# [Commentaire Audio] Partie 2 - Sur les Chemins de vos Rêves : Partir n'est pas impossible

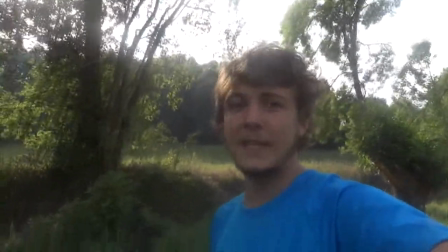2622s
par rapport à ma démarche mais le second doc c'est vraiment le principal et en plus tu peux le voir sans avoir vu le premier
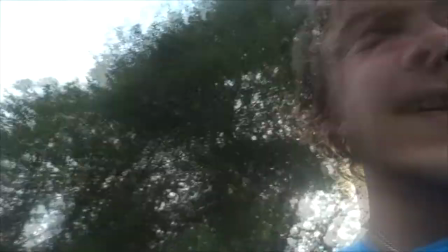2629s
je suis le témoin attesté ça c'est vraiment genre du
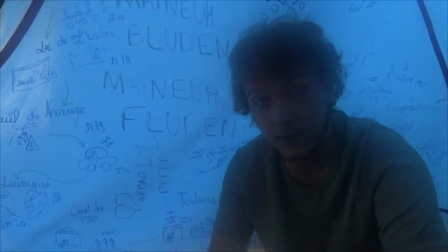2639s
ça c'est aussi un gros délire c'est aussi un gros coup d'essai un gros truc expérimental alors que le 2, tout a été réfléchi
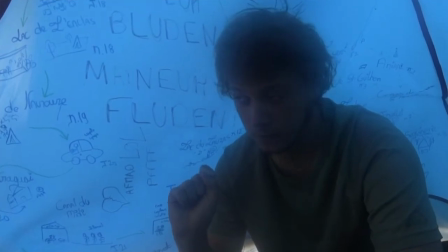2649s
pendant un an pendant un an les gars et ça c'est un truc qui fait que donc ok il est long mais il est rythmé je me
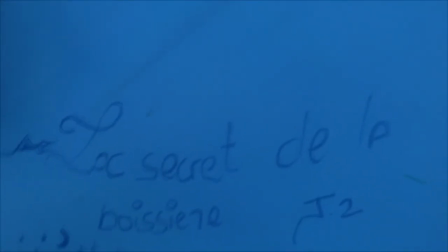2656s
fous pas de votre gueule dans le deuxième documentaire et c'est vraiment un truc un truc qui est cool donc forcément il y a plus d'authenticité dans celui-là
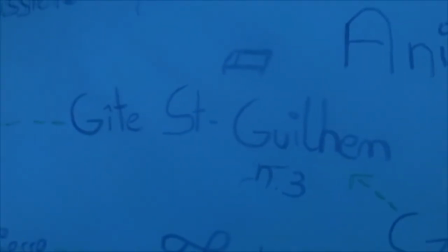2665s
parce que justement c'est la jeunesse et que je savais pas ce que je faisais au niveau du montage au niveau des musiques,
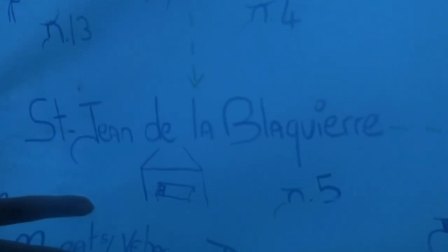2671s
au niveau plein de trucs aujourd'hui je suis parfaitement conscient que si je veux utiliser des musiques,
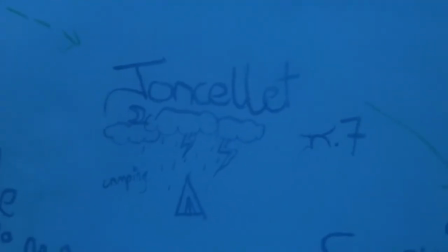2676s
il faut que j'ai les droits pour les musiques, ne serait-ce que sur que sur l'aspect moral du truc
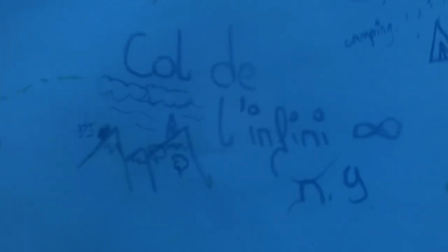2682s
mais voilà, il y a ce genre de petits de petites séquences très
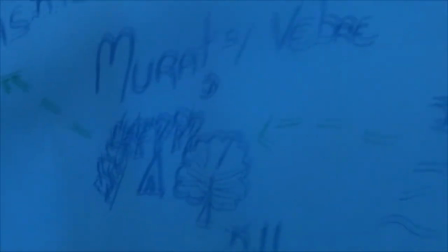2687s
comme on avait dit, très poétiques, très calmes très posées, qui fait que qui fait que du coup les gens étaient
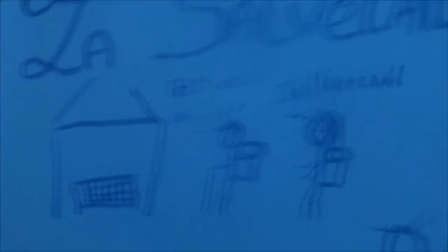2696s
voilà c'est vrai que c'est ce qui manque dans le 2 un truc plus calme, un truc un petit peu plus posé
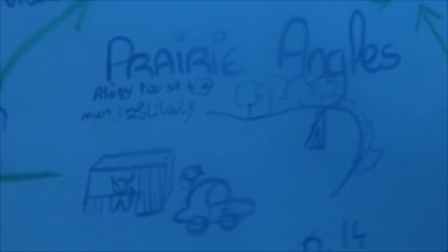2703s
parce que dans le 2 tout va tout le temps à 100 à l'heure et c'est très très rare d'avoir des vraies poses
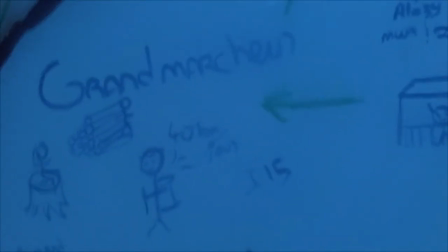2708s
sans être chiant alors que là par exemple c'est une énorme pose il se passe rien,
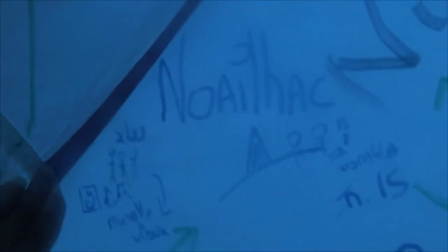2712s
mais c'est juste que on était très content de faire ça on était très content de faire ça et donc du coup
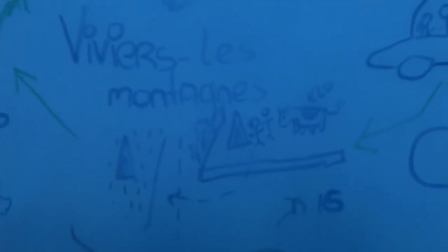2723s
voilà on vous a montré tout ça et en plus ça permet de se remémorer un petit peu tout ce qu'on vous a dit
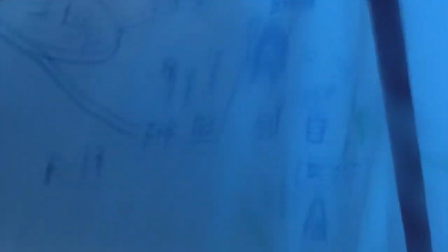2731s
voilà Revelle, le marché de Revelle les trucs qui étaient excellents avec les trucs et tout et puis je suis
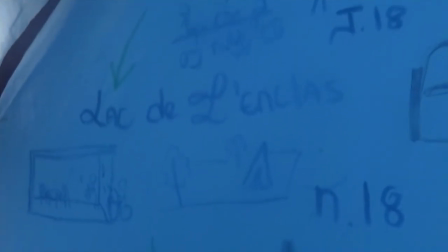2742s
voilà, cette espèce de musique qui est parfaite pour
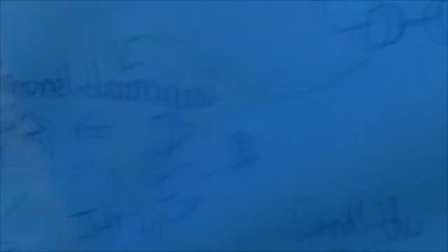2746s
illustrer un peu de moments mélancoliques il y a le passage de la partie message aussi qui est un petit peu plus court, un petit peu plus
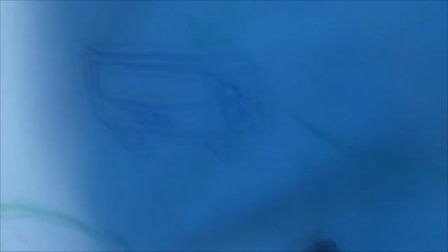2753s
je sais pas j'avais 18 ans donc j'avais moins de nuance en fait dans mon discours sur cette espèce de partie de message ce qui fait que le message a peut-être un petit peu
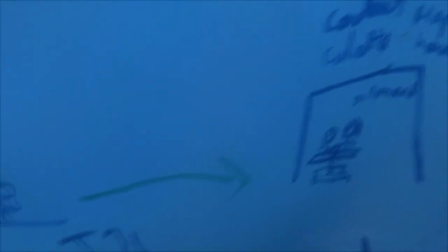2762s
plus plu parce que déjà c'est des trucs que tu peux te permettre de dire quand t'as 18 ans
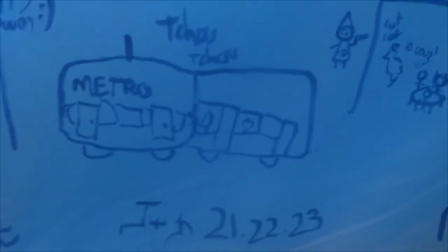2768s
et puis c'est surtout un truc assez généraliste mais justement en fait à 18 ans j'étais très content en fait d'avoir
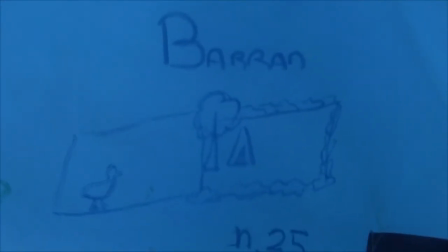2778s
d'avoir accompli ce rêve et en fait forcément à 21 ans quand j'en reparle c'est que je suis conscient de ce que c'est en fait que d'accomplir un rêve et tout
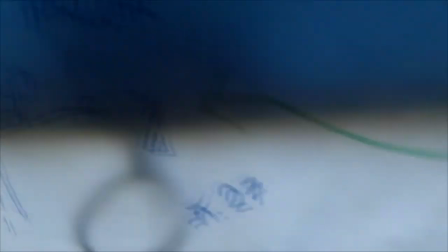2787s
et je sais pas en fait c'est comme
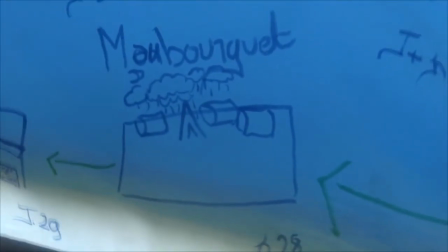2791s
les deux phases d'une pièce c'est que dans mon message en fait j'essaye de
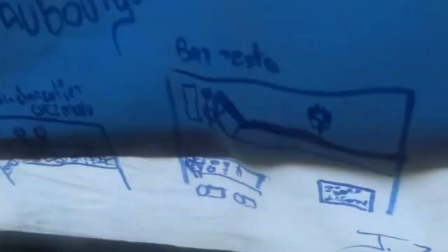2797s
dire à tout le monde que franchement suivez vos rêves c'est trop cool et tout et j'abandonnerai jamais cette idée
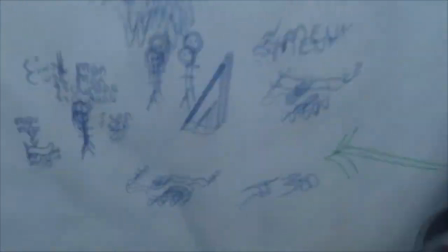2802s
d'essayer de vous dire tout ça, voilà, par exemple Tarastéix je ne sais plus
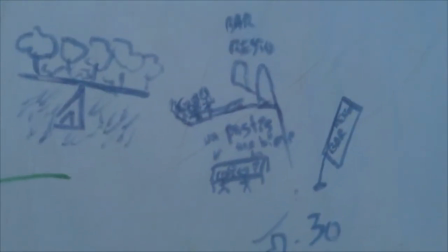2811s
je ne me souviens plus de la prononciation exacte, mais ouais, ce truc du troupeau de 50 vaches, voilà, j'avais les vidéos mais voilà,
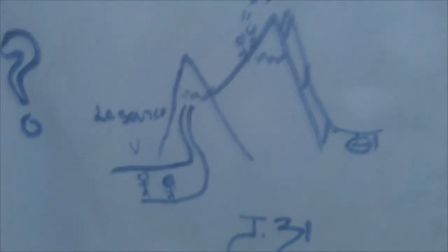2820s
Bartress, le dernier truc, voilà, les dos revers d'une même pièce, en fait, le truc de dire suivez vos rêves et tout comme ça, mais qu'en même temps je suis très conscient que
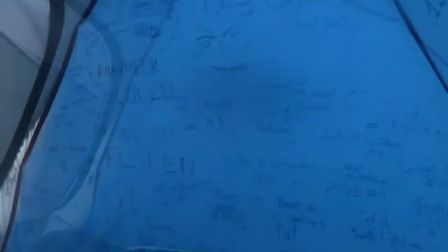2829s
c'est pas c'est pas si facile que ça et que tout le monde du coup
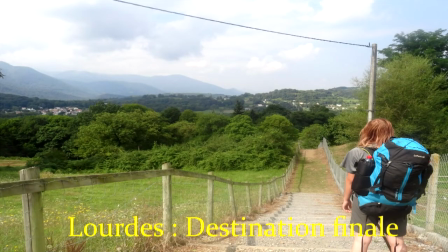2835s
et que j'ai beaucoup suscité d'admiration sur ça,
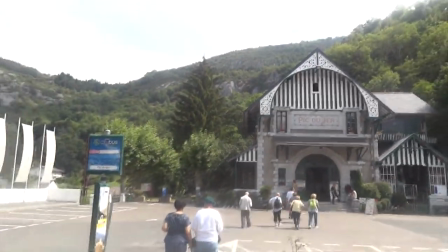2839s
distributeur de bougies religieuses j'ai beaucoup suscité d'admiration pour ça et que voilà et que j'ai pas
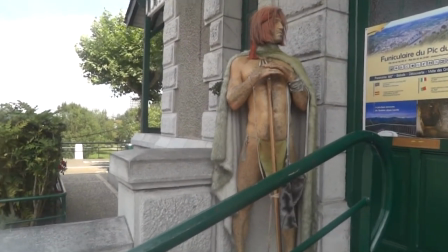2846s
que j'ai pas plus de courage que n'importe qui donc c'est pour ça,
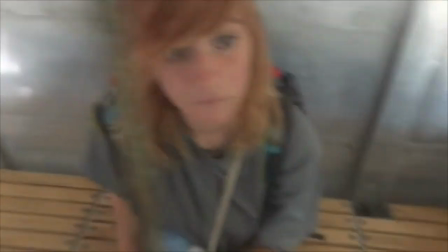2851s
aussi le message du second doc, il est un peu en demi-teinte surtout qu'en plus il prend trois plombes mais pour moi il est plus fort